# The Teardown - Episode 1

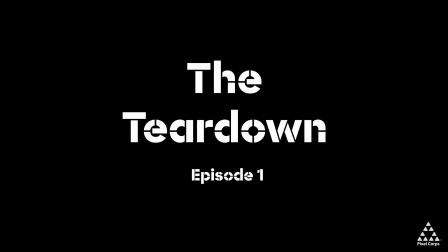(0:00)
Hi, everybody. This is Alex Lindsay from the Pixel Core, and this is the Teardown, Episode 1.
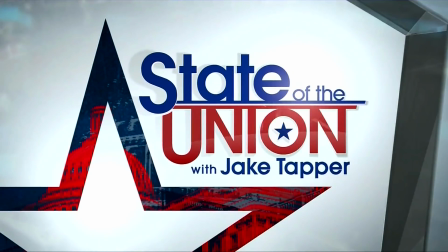(0:04)
So here we have an open animation. Now, what we're trying to do is get to this master frame. This is the master frame here. This is where you want everything to be. So what you do is you set this as a keyframe, and then and it's fairly straightforward.
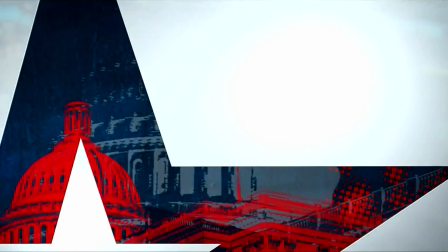(0:18)
You set that keyframe, and then you back up, and you set all your keyframes.
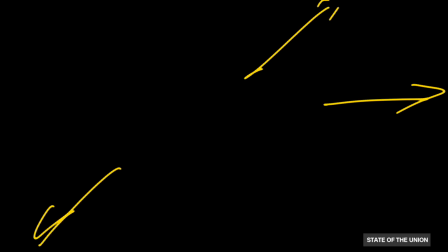(0:23)
So now all your objects are out here. This is up here. This is down here. This shape that's about to be in the background is here and scaling down. So you set all those up and you set those keyframes that are further out at the very beginning, and then you just let them play into their space.
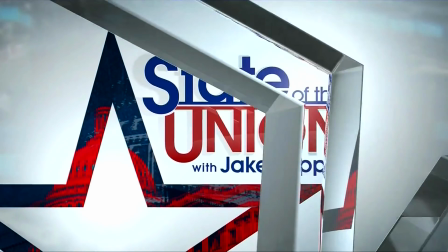(0:38)
Now you'll play around with where those exact keyframes are, but that's basically how you build that animation relatively quickly. That's a fairly straightforward animation to kind of build. Now you have the star coming forward, and it's nice and reflective.
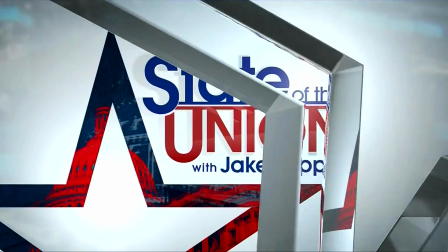(0:51)
Unfortunately, it's not great geometry. And what I mean by that is if you look at this here, you see the aliasing that's going up and down here? That's poorly formed geometry against reflections. Reflections look great, but if you don't get them over really well-formed geometry,
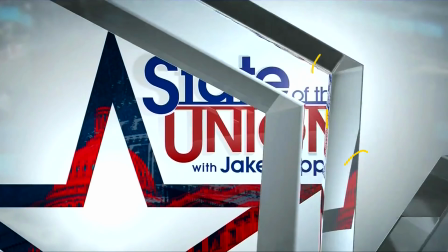(1:06)
which means not a lot of long polygons, which is probably what's going on right here, if you get that, those long polygons in there, you're going to end up with aliasing, which is exactly what you see here. And the best way to fix that is to fix the geometry and then render it again.
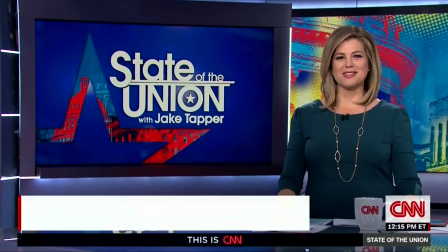(1:18)
Just a hint. So now let's move forward with this basic animation here.
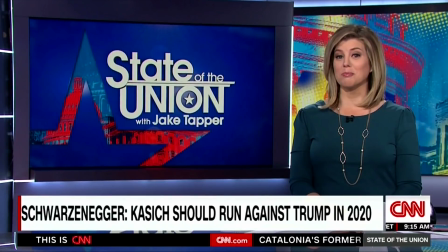(1:24)
I've got a lower third. This works. So one of the things about people get really crazy about lower thirds.
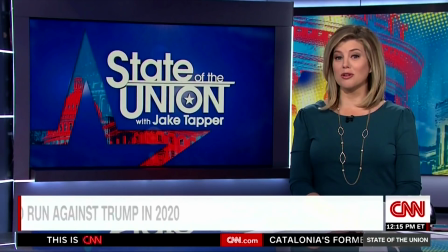(1:29)
Simple white. This is a simple white block. There's nothing complicated about it. You now have an animation that is not scaling, not doing anything crazy.
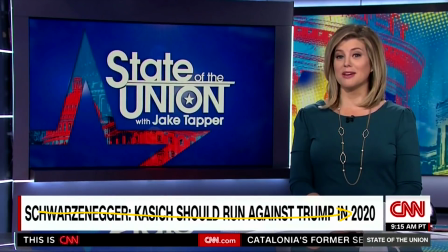(1:38)
Just it pushes over and fades in. That works. You don't have to have smoke coming out of it, and you don't have to have everything roll in. When you start doing crazy stuff with your lower thirds, that's kind of like the lens flare of lower thirds.
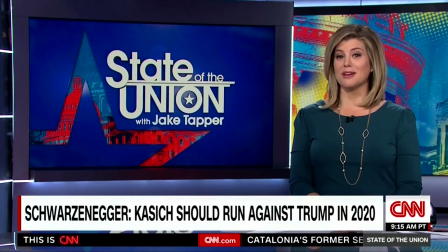(1:52)
And if you put a lens flare on top of your lower thirds, as well as doing crazy, that's like a lens flare on top of a lens flare. And yeah, just don't do it. So the last thing we'll look at is the mic. You have two mics here. These are primary and backup pointed to the side.
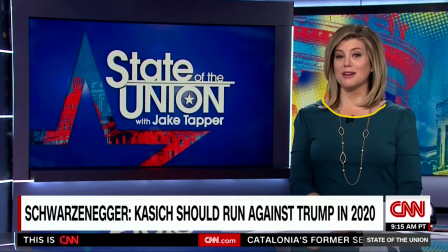(2:05)
Now, why do they point it to the side? They point it to the side most likely because you've got a crew neck here and you've got a standard attachment, and there's no easy way to turn them any other way. There's some attachments that will rotate and so on and so forth, but then you end up with kind of a messy cable process.
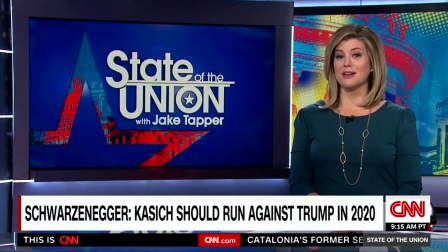(2:20)
And so that's probably why it got turned sideways. I would normally move it over here, except she's got this long necklace. The things that tend to challenge you when you're miking women is that they have a lot of crew necks, they have long hair, and they have long necklaces. All of those things make it a little harder to put the mic exactly where you want it to get the best audio.
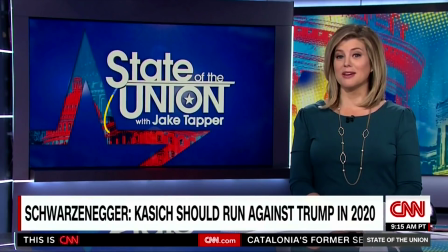(2:40)
And when you turn it sideways, the problem is that you're getting reflections off of this monitor, audio reflections, as well as whatever audio is going on over here, a little bit more than you normally would if they were pointed upward. And you can usually hear it. It sounds a little bit more roomy if it's not pointed straight up.
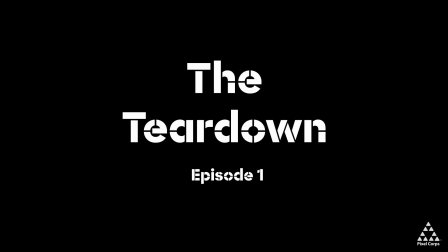(2:55)
Anyway, that's it. That's episode 1. If you like what I just did, then do all the things you're supposed to do. Subscribe and share it with your friends and like it and all that fun stuff. If you don't, then don't do any of that, and I won't do any more. Well, maybe I'll do a couple.